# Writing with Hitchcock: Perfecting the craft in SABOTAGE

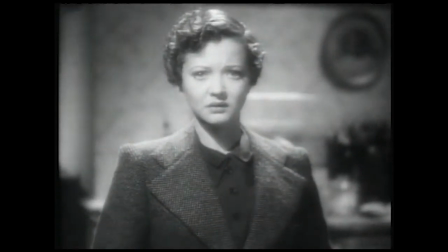262s
Then finally we have those slow tracking shots as Verloc moves closer and closer to his wife, until finally she's quicker to the knife than he.
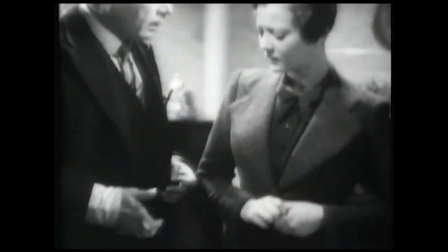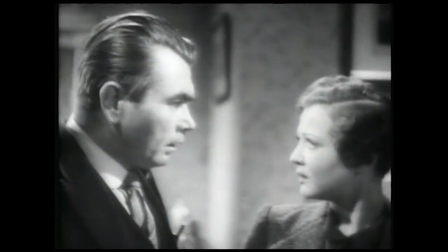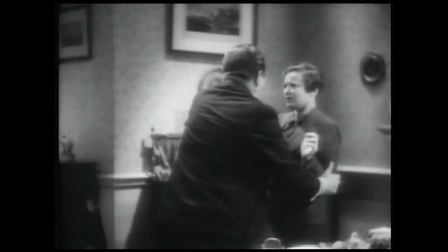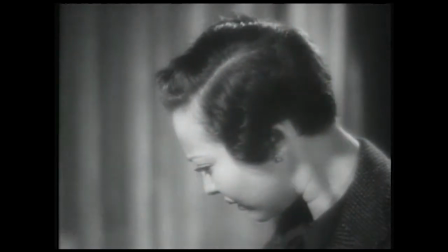Lastly, there's a device that Hitchcock would use again, much more subtly but to greater effect in Vertigo, and that's where Mrs. Verloc,
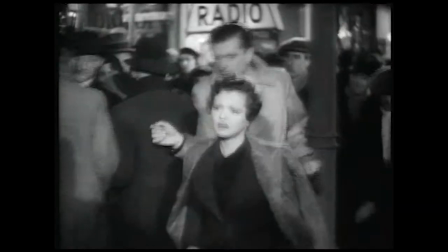308s
having just killed her husband, believes that she sees her younger brother alive and running down the street toward her.
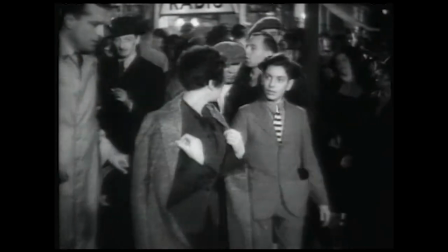314s
When she realizes it isn't him, she's disappointed, and of course we see that from her point of view,
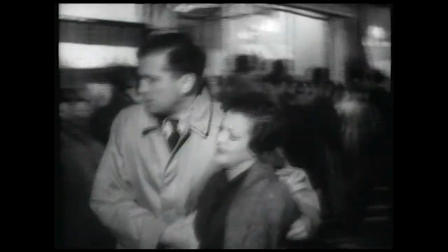319s
and like her, we become hopeful that he may be alive until we're let down as well.
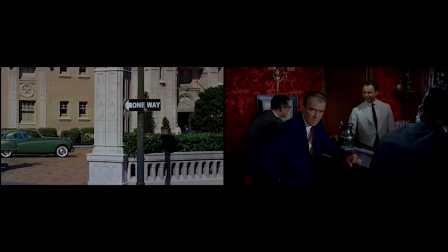325s
Similarly, in Vertigo, there are numerous times when Hitchcock filmed Kim Novak from Jimmy Stewart's point of view,
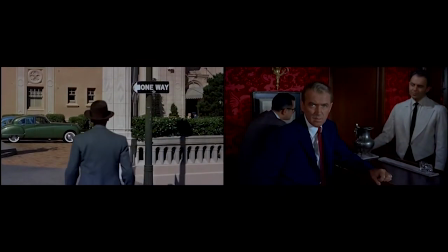331s
building his hope and ours that Madeline might somehow be alive. And then Hitchcock replaces her with an actress dressed in similar clothes.
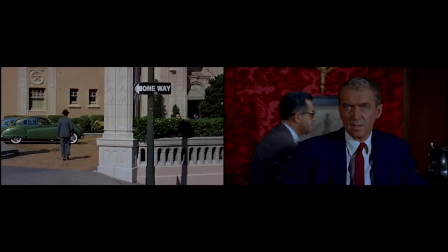339s
Unlike Stewart's character Scotty, when we recognize that it isn't Madeline, we too feel disappointed and cheated. The irony of the film's ending almost anticipates the ending of many an Alfred Hitchcock Presents episode, most notably the Hitchcock directed Lamb to the Slaughter.
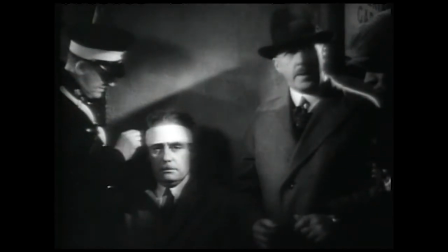359s That's queer. Is that girl psychic? She said that Berlick was dead, sir?
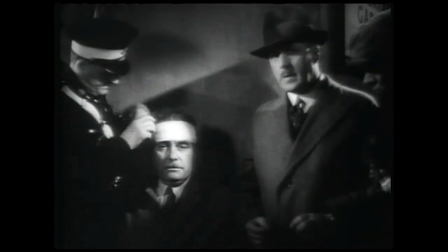365s You don't need second sight in a case like this. But she said it before. What was it after? I can't remember.
So, while it may not win any popularity contest, to me Hitchcock's sabotage is the unsung masterwork of his British period. Thanks for watching.